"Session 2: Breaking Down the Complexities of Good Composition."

everyone. Welcome to session 2 of Digital Arts. And what we're going to look at today is how we can start to break down the complexity of good shots and good compositions and good kind of design for film and reduce it down into a way that's digestible and a way that we can understand why certain decisions have been made. So there's a couple of ways we're going to do it. The first thing I want to do is I'm going to show you a couple of stills from a selection of films, and then I'm going to do a process where I break them down into their core components and just look at how these components work together really nicely. So that's the first bit. We're just going to do a quick kind of breakdown exercise to get our eyes trained, and that's what session 2 and the next week and a half's activities are really about. It's about training your eye and developing that ability to first off understand why something works and why it looks good, and then begin to apply the same principles into your own design work. So we'll get started. Let's have a look at some of the content that's we're going to test this week and kind of apply our eye to. So I tried to give it a bit of variation. So I've got a couple that's from a single animated film and another set which are from 2 different live action films but the same director. So we'll take a look at those now.
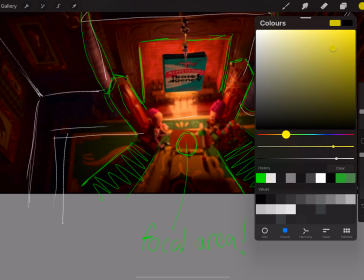[1:28]
Okay, so the first piece of work we're going to look at is a still from The Willoughbys.
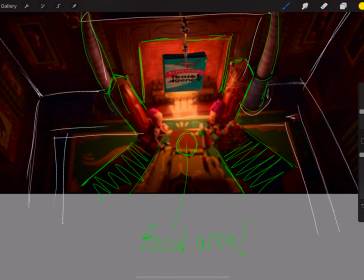[1:35]
So this is a brand new feature film that's just been released through Netflix. It's directed by a very, very talented director who in a previous life was a storyboard artist, a guy called Chris Pern. So the first thing I wanted to showcase in this is that this shot, it's got a very, very clear focal area.
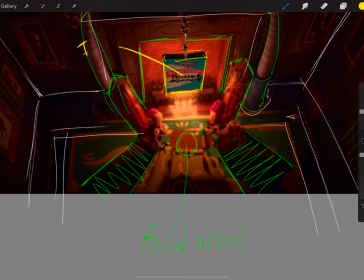[1:51]
So I've sketched that in straight away. It's so obvious where you are supposed to be looking. And there's loads of clues kind of dotted throughout it that will kind of lead you in that direction.
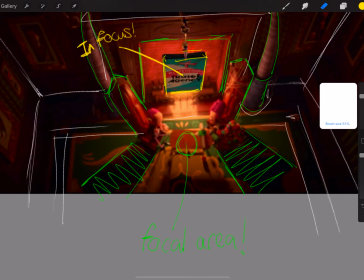[2:02]
So everything from the shadows of the 2 chairs,
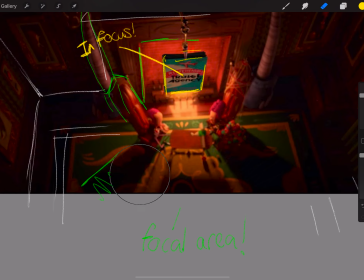[2:07]
through to the huge tusks that are next to the mantelpiece, through to the framing of the mantle itself. These are all components that really focus our eye to a specific area. But what's interesting is that focal area is actually out of focus.
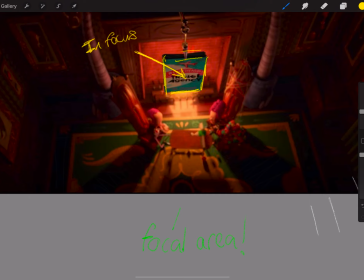[2:21]
So we're guided to look to a central point in the shot, which is almost dead center of the composition, but slightly lower down. But actually, that's not what we're focused on at that point in time, because that center area is out of focus.
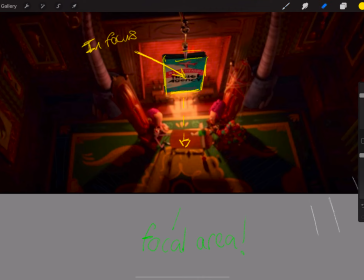[2:35]
So what we're instead supposed to be looking at is the leaflet, this little brochure that the Willoughby children have made to trick their parents into leaving. And that's kind of lowering down through the top of the shot, and that's in focus. So it's using very, very shallow depth of field in the shot to draw our eye to a specific position.
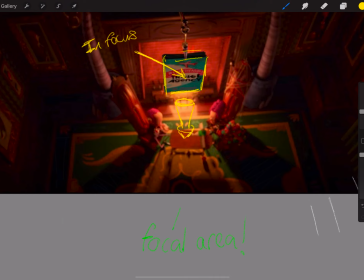[2:53]
And I think that's really clever, because it's saying this is the center of the shot, the actual focal area is where the shot's going to end. But that's not where it is right now.
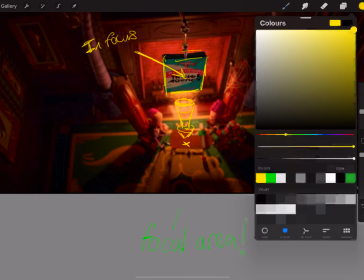[3:03]
And that's a really, really good technique to use when we're designing something, is think about the journey of the eye through the shot.
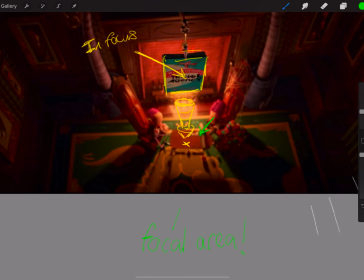[3:10]
Where do you want people to move to? Where do you want them to start the journey at the beginning of your shot, and where do you want them to end the journey? And what kind of movement happens for them as they move through that space?
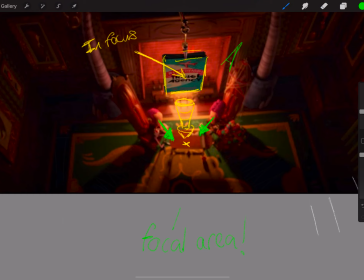[3:23]
So I think that's a really, really nice example of strong compositional design, where actually the shot is not static. It is designed to have the audience eye start in one place and end in another place. And it's not just using all the perspective lines and the construction of the environment to guide your eye,
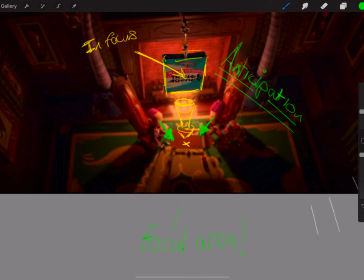[3:42]
but it's also using the depth of field of the camera lens, which I think is a very, very nice technique as well.
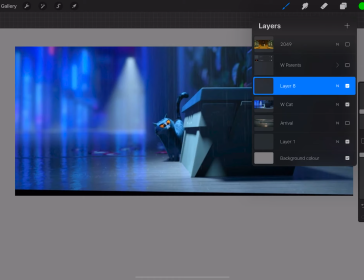[3:53]
So this shot is slightly different.